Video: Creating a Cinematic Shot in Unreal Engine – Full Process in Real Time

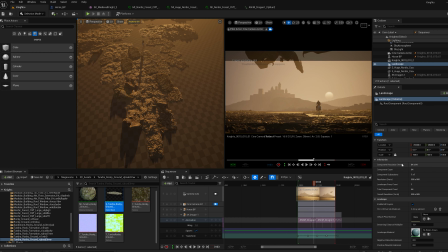Now I want to add a bit of water to the surface. I don't want to go too advanced in the shader. I think the default actually works pretty okay for this.
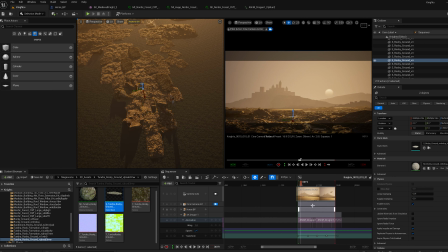And these little puddles of water gives this kind of nice little atmosphere to it.
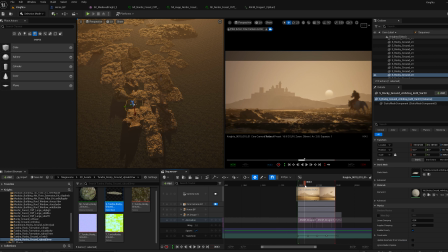It gives this nice little life to the scene. To break a little bit of the repetition of these rocks.
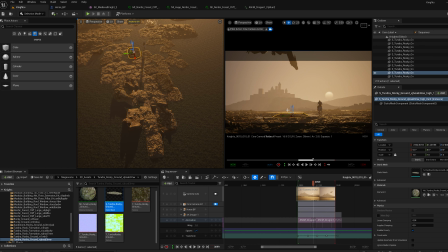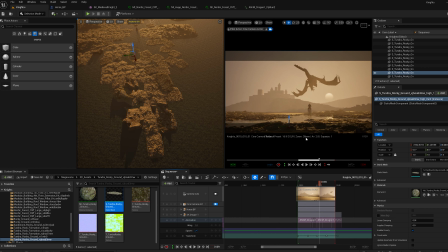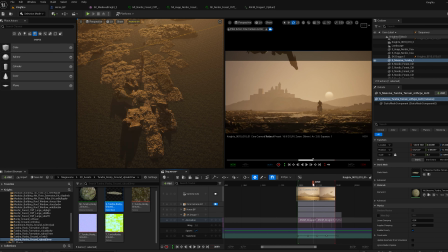Yeah, completely cheating here with the asset to rotate a little bit, so it's just sticking out behind the water.
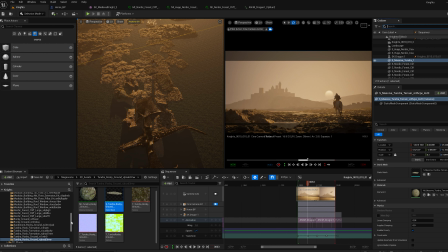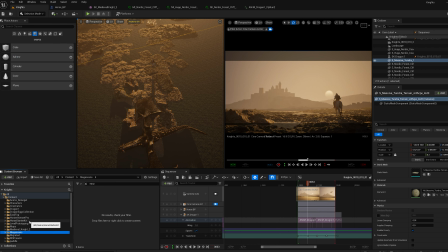I'm looking for the easy fog because I want to start shaping some fog in there. I'm using this blueprint from William Foucher.
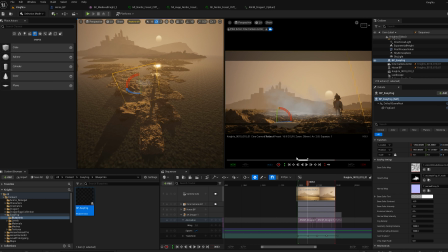It's quite awesome, this easy fog tool. I wouldn't call it a tool, but this easy fog blueprint. It's pretty awesome. And it's really good for set dressing your scene.
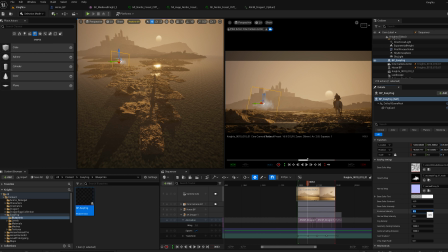I'm just look deving it, art directing it to fit into the style I want.
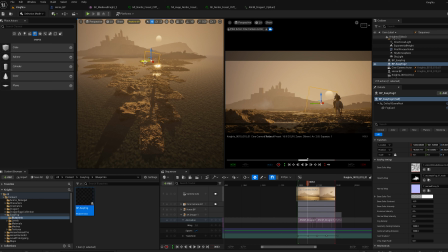You can just see already, just from placing a few of them, how much of a difference it makes of making the scene feel alive.
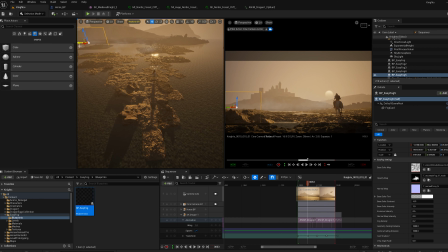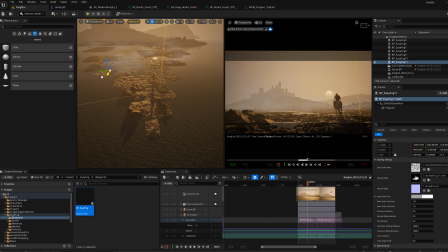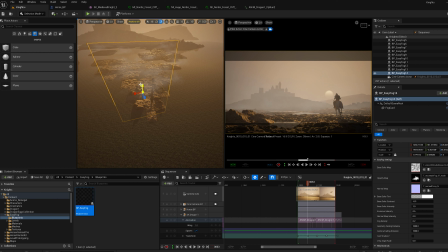And you see it becomes very cinematic suddenly. It also reminds me of that scene in Never-Ending Story, the first film.